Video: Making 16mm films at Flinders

So we're here to talk about 16mm film. Let's start off with what is 16mm film? So 16mm film is 16mm wide. It has sprockets holes down one side so that it can run through a camera. It has a plastic coating and on the other side is emulsion.
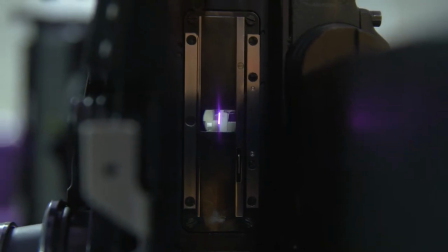0:27 So light comes through the lens onto the emulsion and exposes the image. It's on a roll like this so a standard roll of film is 11 minutes.
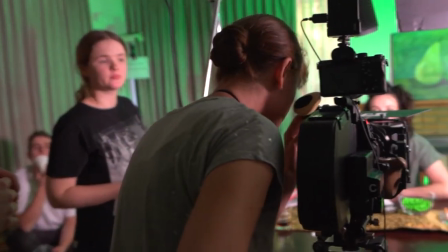0:39 We made a film together, can you tell us about that film? We recently made a short drama, it's called Where Is My Sister?
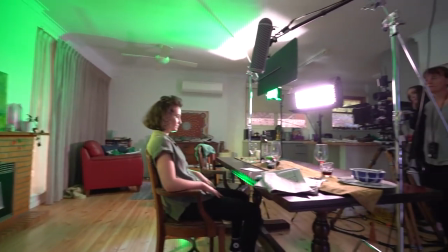0:47 It's about two sisters coming back together to try to reconnect after
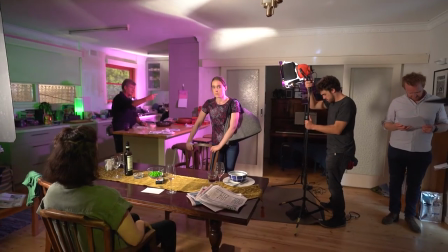0:52 the death of their mother and there's some things that we wanted to try in making this project.
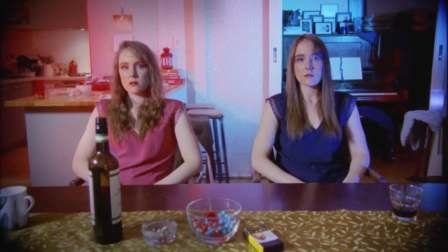0:58 So first of all it was shooting on 16mm film but it was also pushing it in terms of what we could do in a single location.
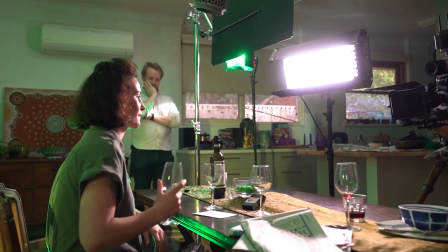1:06 I wanted to work with film because it had this really unique look
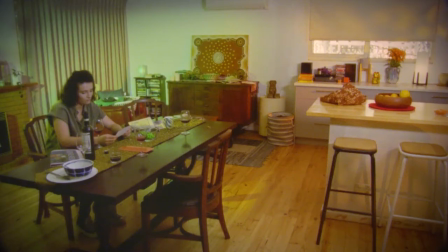1:11 and also the challenge of working with a medium that has some constraints around it.
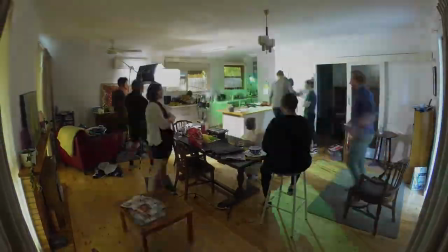1:15 I knew that I could only go for two or three takes per shot otherwise I was going to run out of stock.
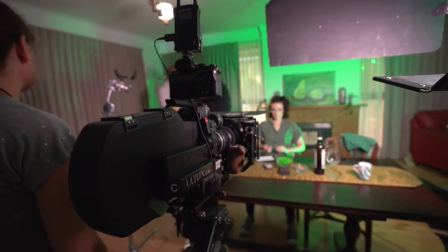1:21 So that made me really consider how I wanted to put this film together.
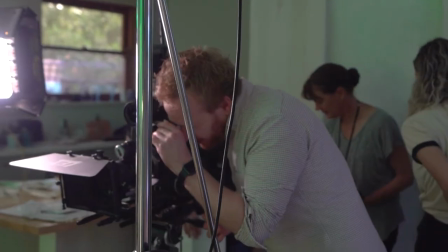1:26 It's a big leap of faith working on film because you only have the eyepiece and it's not practical to be always looking through the eyepiece so
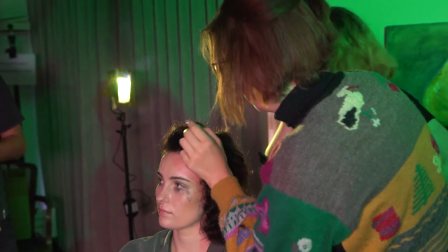1:35 you need to put a lot of trust in your crew and in particular your camera operator and your cinematographer that they're going to capture what you need.
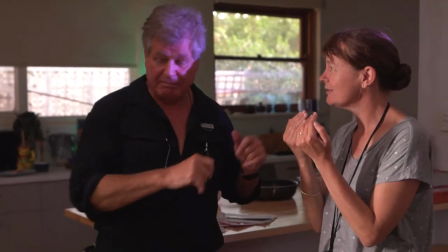1:44 And at the end of that whole process what did you like about working on film?
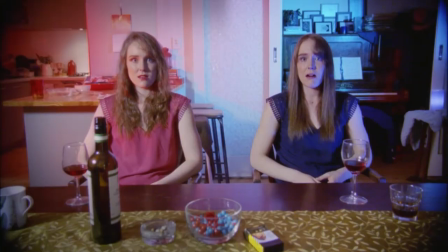1:49 I think the film really came to life in the colour grade so we're able to push it pretty far and in
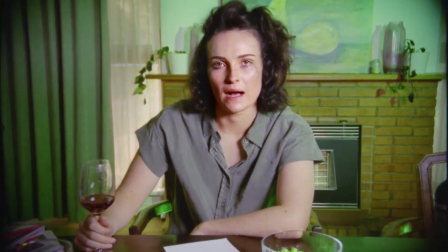1:57 this particular film because we're dealing a lot with different coloured lighting and costumes I was really able to bring that out in the grey which I really enjoyed doing. And it looks it like obviously it was shot on film like you can really tell.
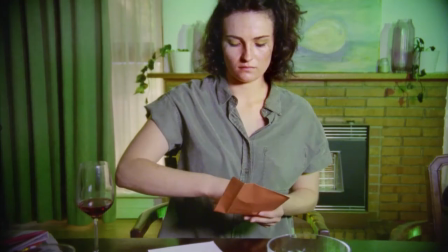2:09 It has a real distinct vintage feel to it but it
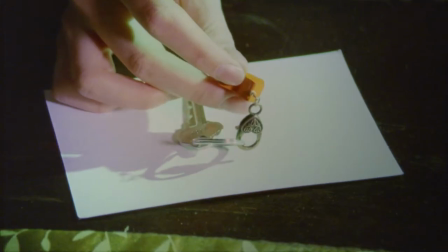2:14 still does feel contemporary so it's bringing those two things together really really well. At Flinders University we're teaching students how to shoot on 16mm film, why are we doing that? The advantage of shooting 16mm is it forces us all to be very particular and focused about every setting on the camera and the lens.
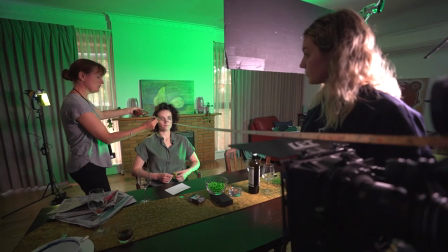2:36 So everything has to be measured and then set before we can film.
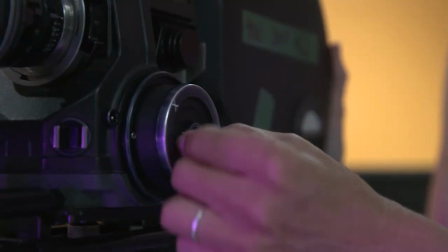2:41 So it makes us think clearly about what focus actually is or what exposure
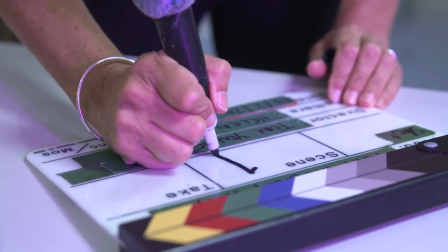2:48 truly is. and then that knowledge is expanded to all cameras and lenses and formats.
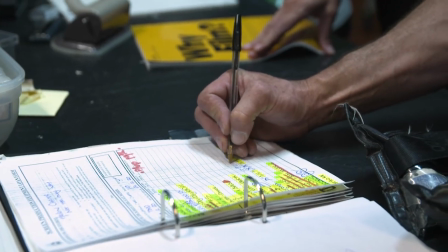2:54 Like you're saying, it's that manual process of going through everything step by step that enables you to be a better, more well-rounded filmmaker.
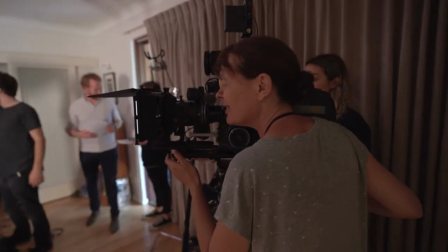3:03 So we have long conversations in the class about what focus is, depth of field,
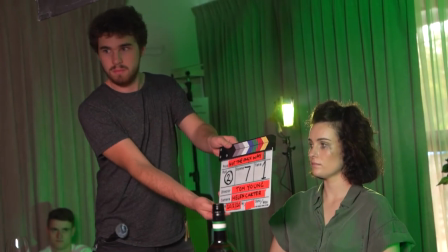3:09 if you have two actors and they're moving, how are you going to change the focus, when, why.
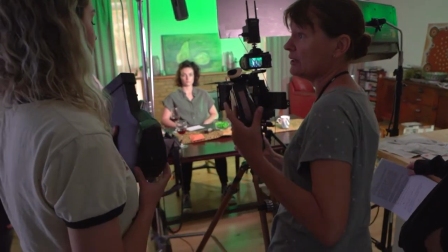3:14 So Tom, what do you think is good to shoot on 16mm?
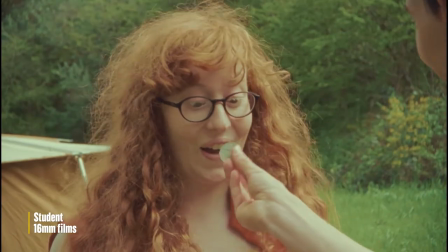3:19 I think you need to consider the medium and what it looks like and what you can do with it.
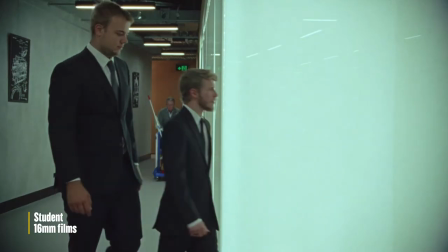3:25 I think it lends itself to a vintage retro look, showing things that potentially occurred in the past,
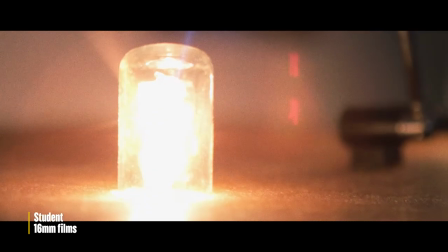3:32 dream sequences and in particular things like film noir or films that have quite stylised lighting, horror films,
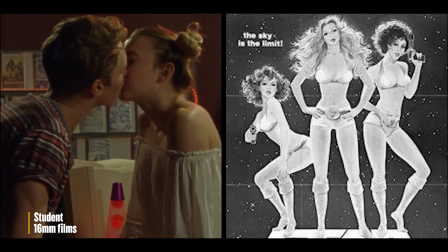3:40 even sci-fi. but I think you can make anything on it but it's your opportunity to consider how the medium can help tell part of that story.
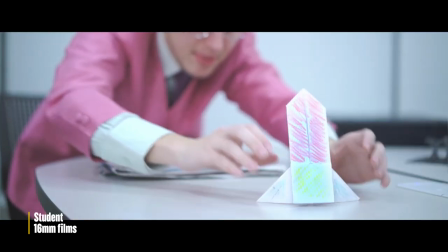3:49 For me the best thing about 16 mil film is that it's so technical and also so creative all together. Fantastic, great, thank you.